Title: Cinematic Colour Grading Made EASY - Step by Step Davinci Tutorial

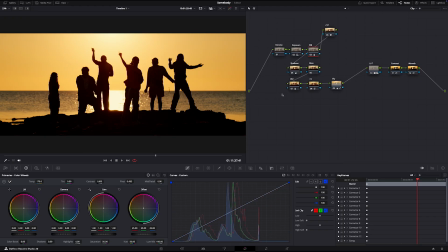487s
So I'm just going to go back into my white balance and drop that down to, I'd say maybe 100. That looks a bit better. And then one of the last steps I like to do is add a little bit of glow to the highlights of the image. What I like to do is go to my qualifier again, select the highlights of the image, so your really bright parts.
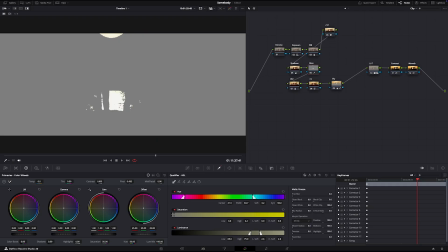504s
And then I like to go and just up the blur radius a little bit, make that a bit blurry. Just play with the clean whites and the luminance as well if you want to expand or shorten the area selected. Then what I like to do is go into our blur here,
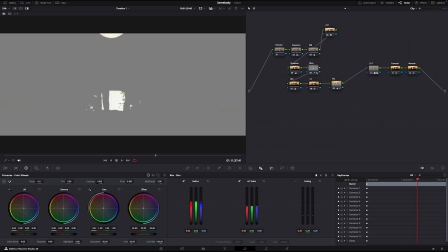523s
just bump this up to around 6, 8, and that's just made those highlights really blurry and fuzzy.
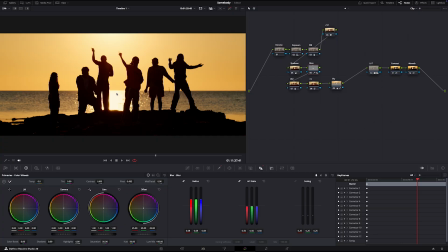529s
And you can see when I turn this off, it's just added that really nice glow around the highlights that I just love.
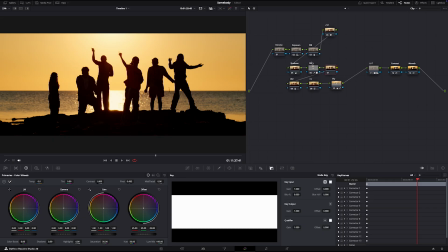536s
It's very subtle, but it's the small things that make the biggest difference. If you want even more glow to your highlights, you can add a node right next to it. Go to your effects and actually type up glow and add an actual glow effect to the node here.
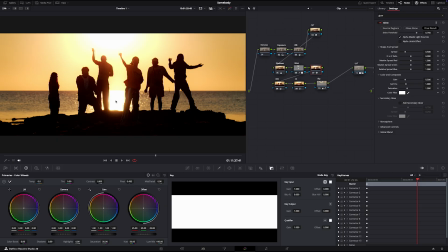549s
As you can see, that's automatically adding glow to your highlights right there. You can change the spread to see how much you want the glow to obviously spread through your image. The gain to see how like powerful you want the glow to be, and then just the overall shine threshold to make it like super big or super subtle.
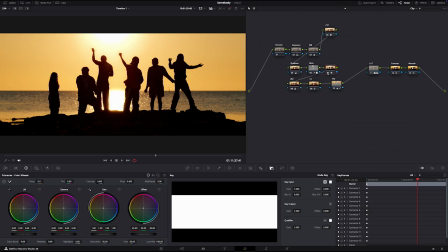568s
And I kind of think that doesn't look too bad actually.
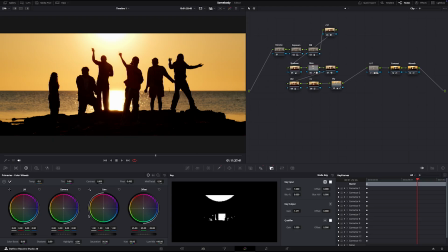571s
It's quite bright, so what I might do is go back to my highlight selection here, just drop those highlights down just a little bit, not too much. Actually the highlights doesn't look too good. I might drop down the gain, which is the whites, just drop it down ever so slightly like that.
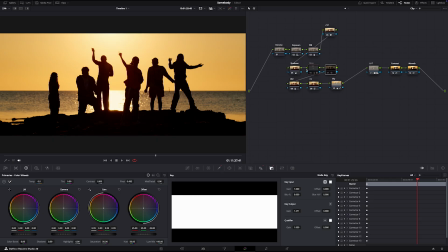587s
You can see this is with and without the glow. It just makes it nice fuzzy and like that dreamy look within the image. If you have Resolve Studio, what you can also do is add halation. I know most of you don't have Resolve Studio, but I do, so I'm just gonna make this very, very quick.
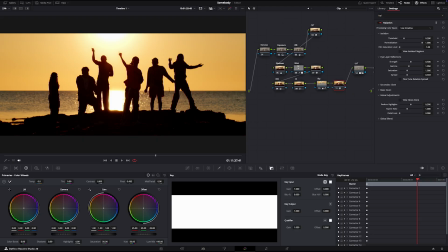602s
Add this effect halation, you drag and drop it, and it makes those oranges just a little bit more fuzzy in the image. Same thing with the dough, you can adjust the strength, the threshold, and you can see it just makes those oranges like really nice and fuzzy and kind of dreamy look around the edges here.
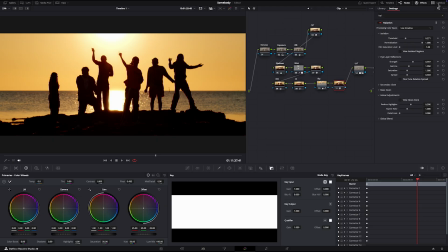620s
And yeah, I usually like to do that anything with a sunset or just a very warm image as well. And there you have it. That's my full color grading process from start to finish on how to make a cinematic color grade for your edits. If you guys want to color grade exactly like me, I'm dropping my power grade pack very, very soon.
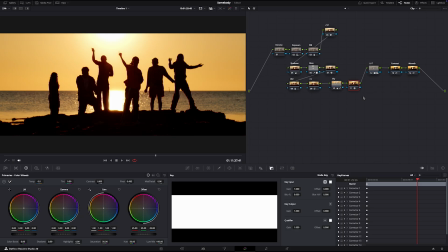636s
It's gonna have a bunch of power grades, every single node and step that I've taken, ready to drag and drop over your footage. So you can adjust it, see how I've made it, and just color grade it exactly like this footage right here. Also subscribe for more videos, and I'll see you guys in the next one. Peace.